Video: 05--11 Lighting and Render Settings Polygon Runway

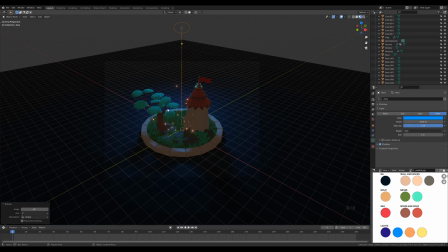And then when I have more lights in the scene and I see all the reflections and shapes and how they are defined, then, you know, you can always like tweak these settings and position the light along its local x-axis and,
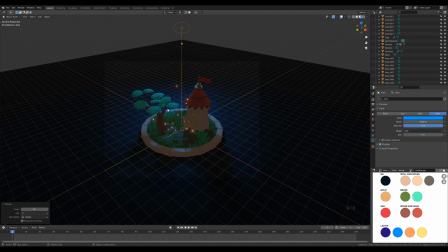you know, bring it forward or backwards, play with the strength. So this is kind of a starting point for me right here. Maybe we'll leave it that way, maybe we'll tweak it a little bit. And now it's time to add some other lights. Now we got a little bit of that ambience and rim light there, some reflections,
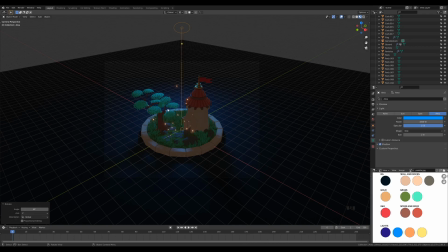but our shapes and our textures, our sculpted textures are really lost there. It's really flat, so we need to bring it out. And the best way how to do that is, you know, cast some light from the side to get that structure, those shadows pop up a little bit more.
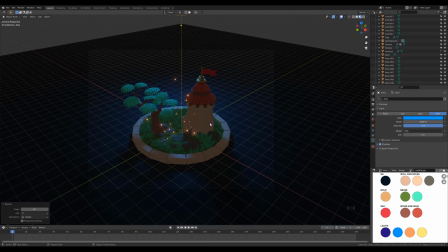So let's press Shift A and let's add another area light.
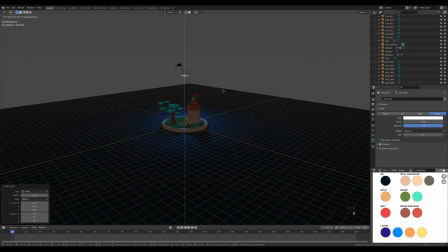And now I want to move this like twice the height of the tower, so let's press G, Z and move it up. And let's repeat some of these settings. So I will again set this to disk, but I want this light to be a little bit larger, so let's set this to something like 5 or maybe 6 meters,
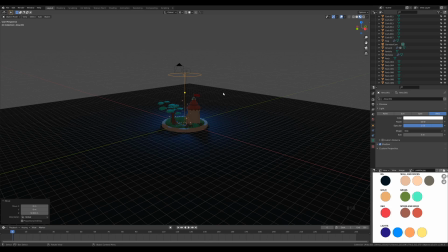because we are now creating a fill light from the side. And let's set the strength to something like 500. We don't want this to be as strong as the first light. And let's set the color to the orange.
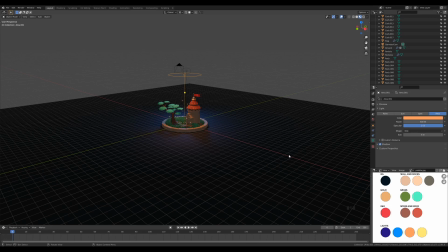I always find really nice contrast with blue and orange tones. It's the combination that just works and I really love to use it. I read somewhere that maybe it got to do something with the orange light from a fire in the night sky when humans were like gathering around the fires and stuff like that.
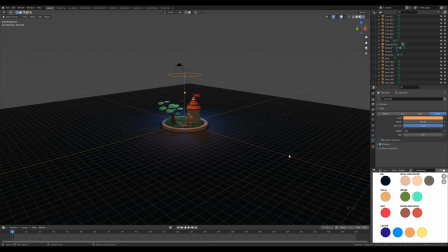Like that's the comforting thing, that's the default thing that makes you safe and makes you feel good. Maybe it's true, maybe not, but I feel like this combination just works. And now we can rotate this a little bit, so let's press R, X, minus 45 again. And now let's press R, Z and 45 degrees minus.
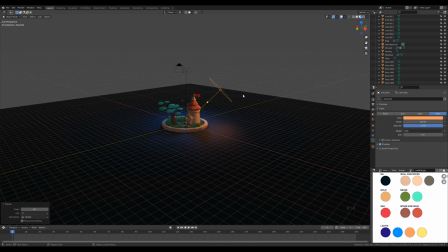So we get this nice side ambience. And now we'll rotate this a little bit and place it a bit better. So as I said, this is kind of a default position. And right now we can tweak it a little bit. And here I can see right away that I want this a little bit more from the side.
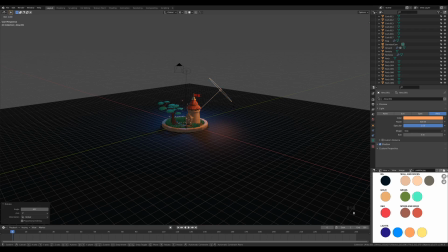So let's press R and X twice, so we are able to rotate it on the local X-axis around that cursor pivot point, so we are able to bring it down. And you can see the difference on the reflections on the roof and on the wall.
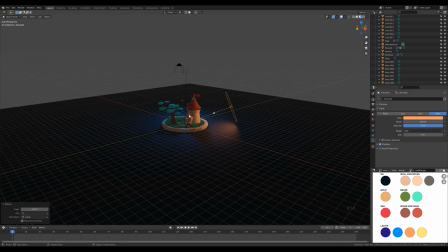We want to cover more of that wall and cast a little bit more of these shadows right here on that entrance.
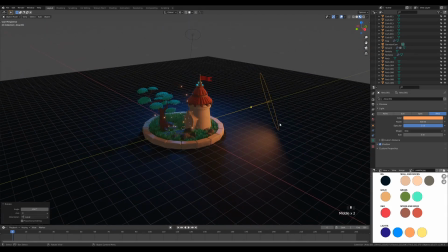And now, you know, we can play a little bit with the Z position, so let's hit 0 on the numpad so we can see our camera angle.
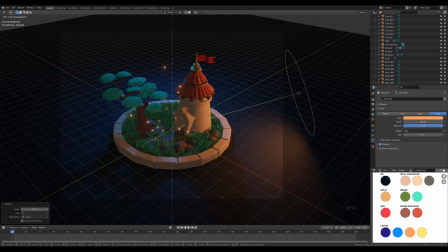Let's press R, Z, and we can rotate it a little bit, maybe to uncover a little bit more of that entrance here. So this is the way how I approach lighting. I decide what kind of ambient light, what kind of area light I want to shine from sides on our object, at what intensity and color,
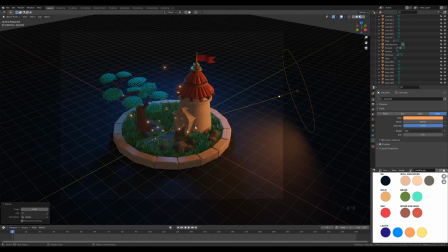and then, you know, tweak them and really look at the shapes and the texture of the model to get the most out of those. So it's kind of a unique process every time. So even though I'm following these guidelines, it's always a unique process and the results are always different.
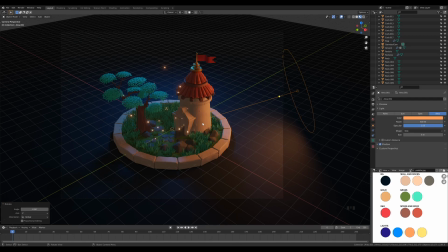So I will strongly suggest against like lighting templates and stuff like that. They're great as a starting point to get a mood, you know, and to inspire, but then you always need to tweak it to get the best results possible.
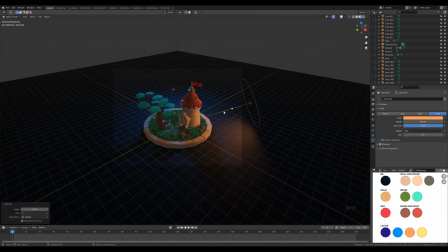And here I want to go a little bit backwards here, so we don't get this like a large smudge on the background, and we don't need that strong of an ambience on the side of the tower. So let's press G, then Z twice and move it a little bit back so we get this kind of more smooth gradient.